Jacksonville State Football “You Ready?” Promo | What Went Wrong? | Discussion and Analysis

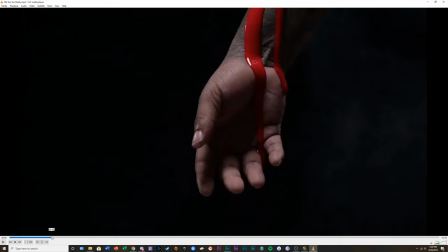(12:29)
And you go from a very low profile. It is center frame, but you have a lot of dead on the left here, on the right here, and then it just smashes.
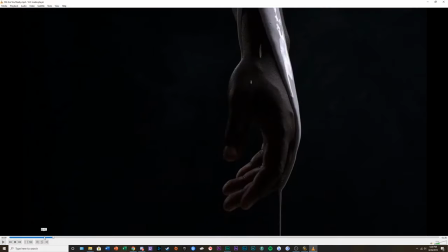(12:40)
And that's another thing that makes it jarring. I want you to pay attention to the length of this cut.
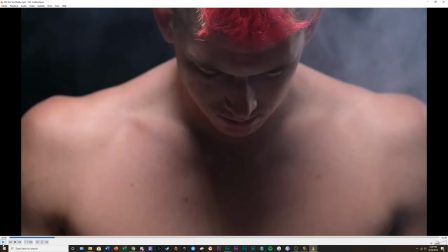(12:48)
That was so quick and so jarring and out of nowhere. So you have this gentleman taking up the frame, and then
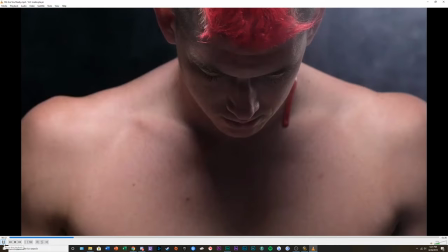(13:02)
you're doing what the actually tries to do with a match cut of the paint dripping down.
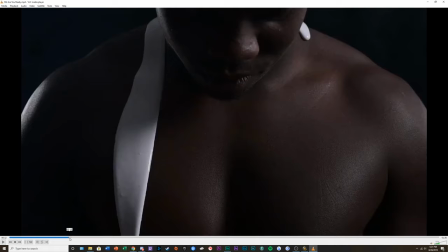(13:08)
Now, immediately, we're like, whoa, where did this come from? And again, it goes back to lighting and just the color of the thing.
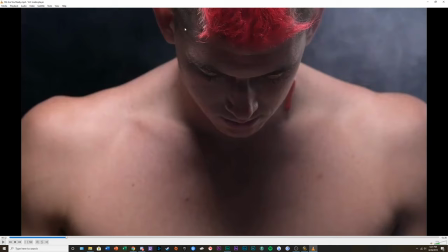(13:17)
Like, it just does not match up at all, especially with the framing of it as well. You see that probably if we drew a center line down the frame, the nose is kind of the main focal feature. It's where your eyes are drawn to most is the nose, if not the red in his hair.
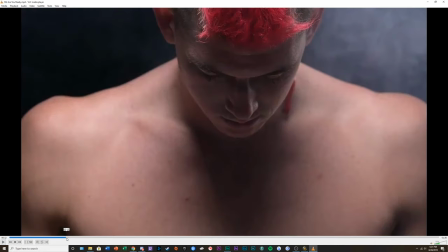(13:38)
And then you start to see the paint drip down. But the problem here is that the theme so far has been the paint dripping. And we see that before the thing like even cuts to the next frame, there is barely enough paint going down this gentleman's shoulder.
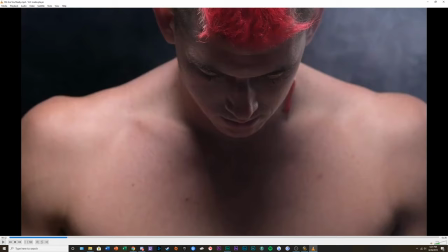And also it's out of focus. So you go to the next cut, which is incredibly fast.
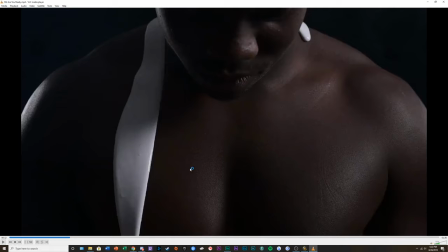(14:10)
You have a completely different focal point here. If you draw a center line down, it's going to be kind of like his upper chest. And that is the area that's in focus now. So your perception is already shifted.
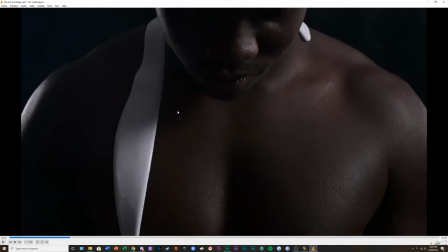(14:29)
If you wanted to do like a true match cut there, you needed to have the exact same framing of that.
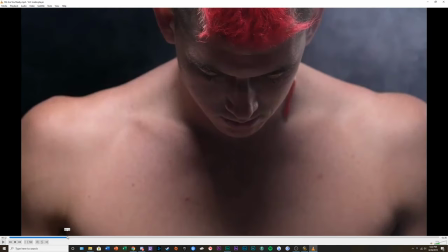(14:34)
And that's just incredibly jarring. Even the lighting is different as well. You have extremely prominent lighting on the shoulders. It almost looks like the light is coming from the top, because when he's looking down, you can see the light coming from the side of his hair.
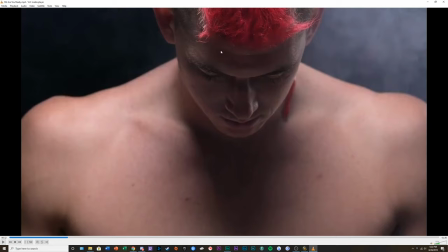(14:54)
where the red is, but everything underneath, once it gets to the forehead and the face, is very shadowed. And you can see the shadow is only where his face is, pointed downwards. It's not at an angle. So the light is coming downward there.
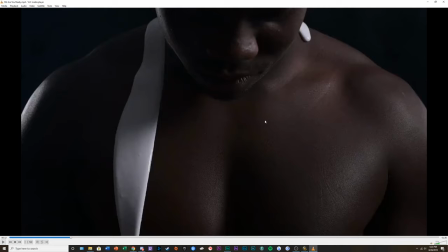(15:09)
If we move forward, the shadows are completely different. Completely different. Majority of the light is coming from the right side now,
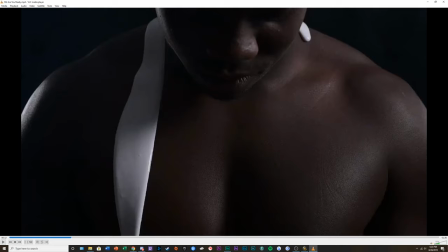(15:24)
with maybe even a fill or a backlight, which is coming around the shoulder right here. A lot of the light's coming around there, because you can see a little bulb right there on the side. This part of the paint on the what is the camera's right of his shoulder, it's very lit.
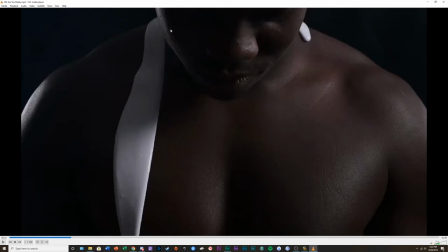(15:42)
Same with the shoulders, and you can see it's coming down this way because there is no shadow right underneath where the face is. You can see the line going right down the middle of his face where it's side lit there. You have that side shadow profile going on right there. And then around where his pecs are as well,
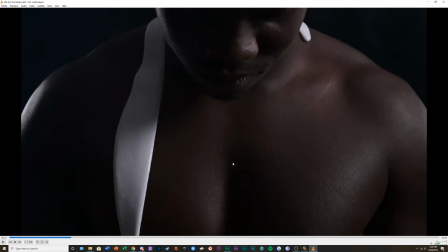(16:00)
where the pecs would dip in, you have that very dark area that is not lit as well. Harsh shadows coming around the camera left shoulder. You can see, so the light's definitely coming in there.
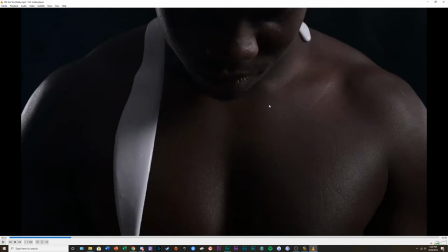(16:17)
So the lighting has completely changed. And that throws us off as well.
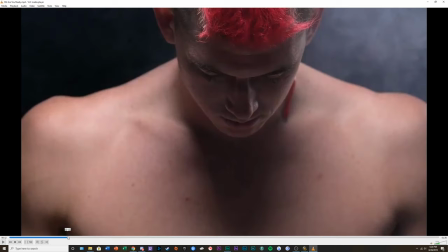(16:23)
And then if you're trying to convey the speed of motion going on here, you have the very slow movement of the paint right there. And then we move on to the next shot, and then he's just covered.